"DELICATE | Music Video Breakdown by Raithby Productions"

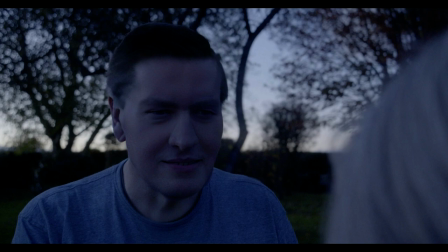(7:24)
tests that i did to try and make him look young obviously the hair's a little darker got rid of the wrinkles um and i was putting it face uh side by side sorry next to the wedding video wedding pictures sorry of his and there was actually a lot of similarities so I was
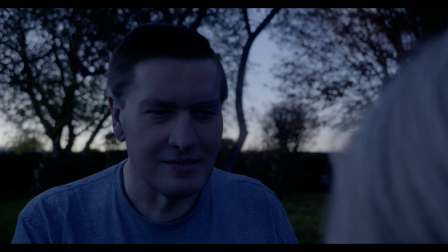(7:39)
really happy with the picture outcome but obviously I knew it was going to be black and white which was also sort of in an artistic sort of way get rid of the sort of bits that looked out of place and didn't look real if we added sort of like a colour wash on
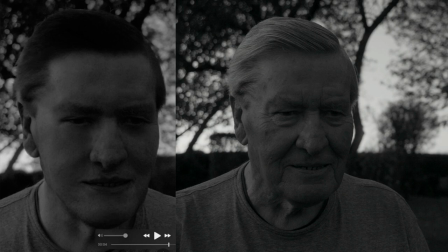(7:54)
it so this was the next thing I did which was add a colour wash as you can see here basically this was a flashback scene back to I think it was 1956 they said they got married maybe it was a little earlier than that no I think it was 1956 they said they
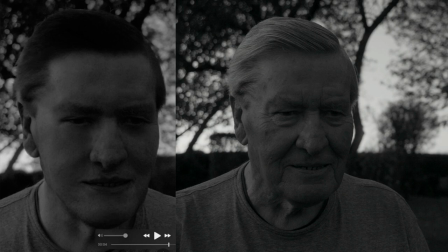(8:09)
got married um and I was looking at some of the wedding pictures I'd had had actually colorized them about a year ago for them just as a little fun thing I was doing um but I was looking back and the similarities were uncanny it really was I've got to say um really close
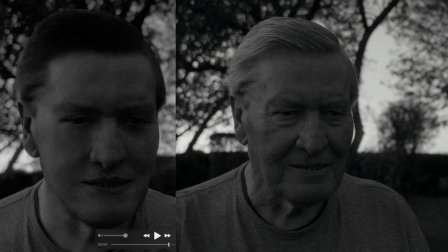(8:26)
to it so I was so happy about that um obviously with my granddad's photo as I said as you can see here you know the the sort of color change, the smoothness and sort of, you know, I didn't want to make it full HD because I wanted to have a little hint of sort of the, you know, the fifties, you know, I didn't want it to make it look really,
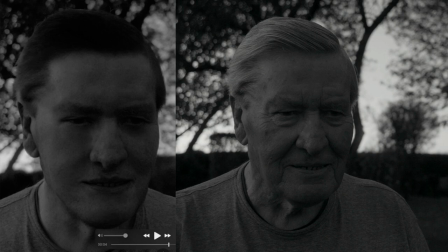(8:43)
really on point. But, but this was something instead I really wanted to work on, you know, so it was a flashback scene back to when they first met. That's what I wanted to be, which would have only been about sort of four years before they actually got married. I'm pretty sure.
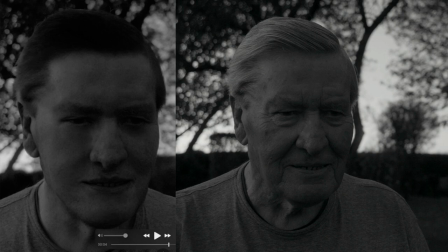(8:58)
So as I said, I was really happy with this and you can really see the um the similarities uh here um and i said as i said i was really happy with sort of the smoothness of the face um while i really wanted to work on was sort of the lips and teeth because i really wanted to make that obviously you know he looked very different to that sort of about 50 years ago but the neck i
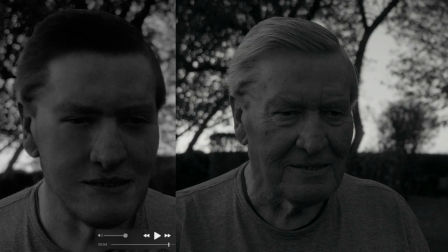(9:17)
was happy with sort of i did add it looked like a little sort of a little bit of stubble and you can see a little bit of sort of um what's the word i don't know you can just see more sort of youngness in the in the sort of the chin and the face there's a little bit more of a sort of curvature to it which is great so overall i was really happy
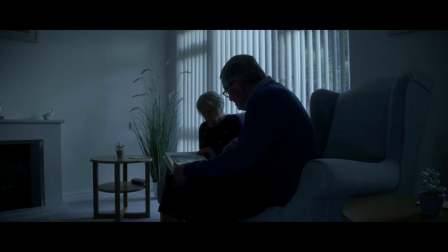(9:37)
overall this video to me and this song to me was i
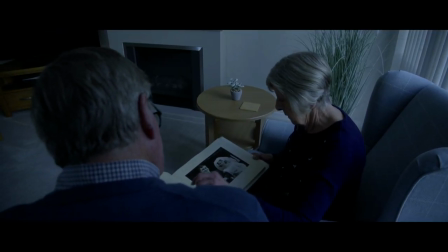(9:44)
felt about it was it was love really um and not to sound sort of you know coyish
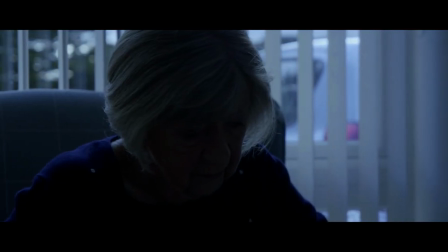(9:49)
about it but it's love is delicate you know um and you
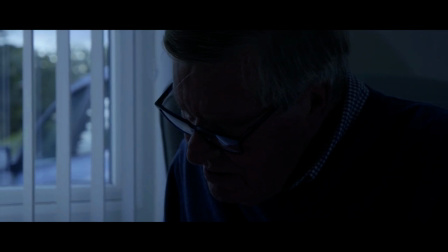(9:55)
can convey that and show that sort of visually and symbolically and stuff
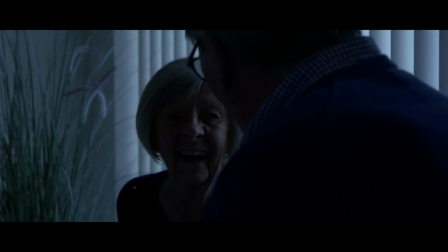(10:01)
like that through um sort of you know through age and you know my
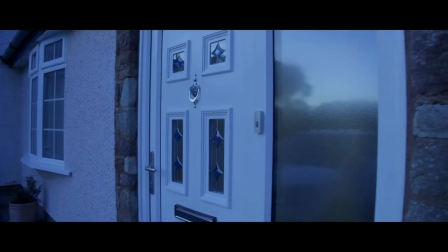(10:06)
grandparents have been married for i think 56 years now you know they've known each other
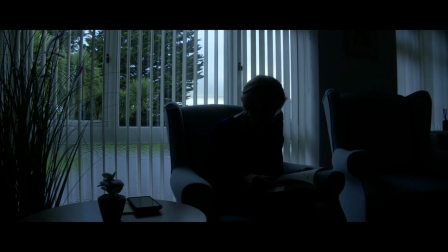(10:11)
for 60 plus you know and it's like what better way to
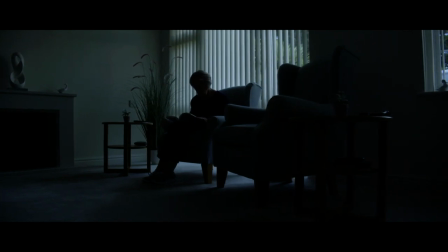(10:16)
show sort of the journey of love um how delicate it is and
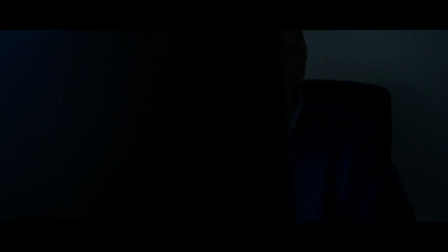(10:21)
what could happen as you will see in this video um and
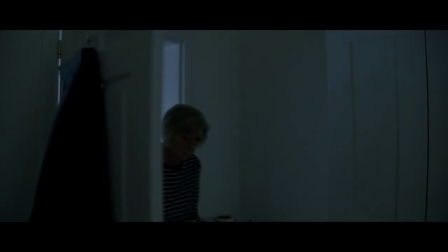(10:27)
yeah just to sort of get across as i said how delicate love is how emotional love is
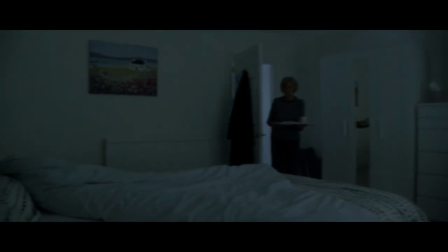(10:31)
and also you know as you say how this music video ends and
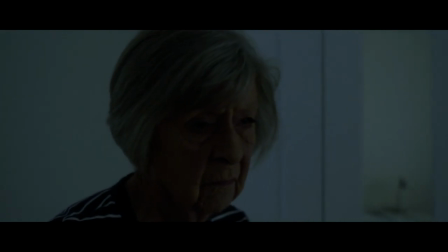(10:36)
how this story ends is completely up to you however you take
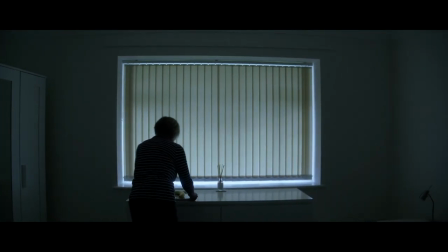(10:41)
this story is how it will end and it's the exact same as mabel if you know I was sort of fed up of sort of ending films with,
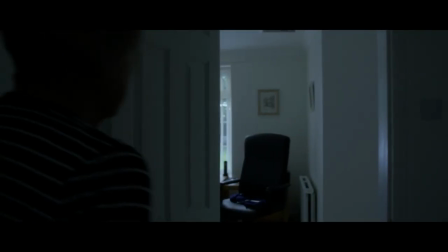(10:49)
this is how it should be, because I've really grown to learn. That's how I took it.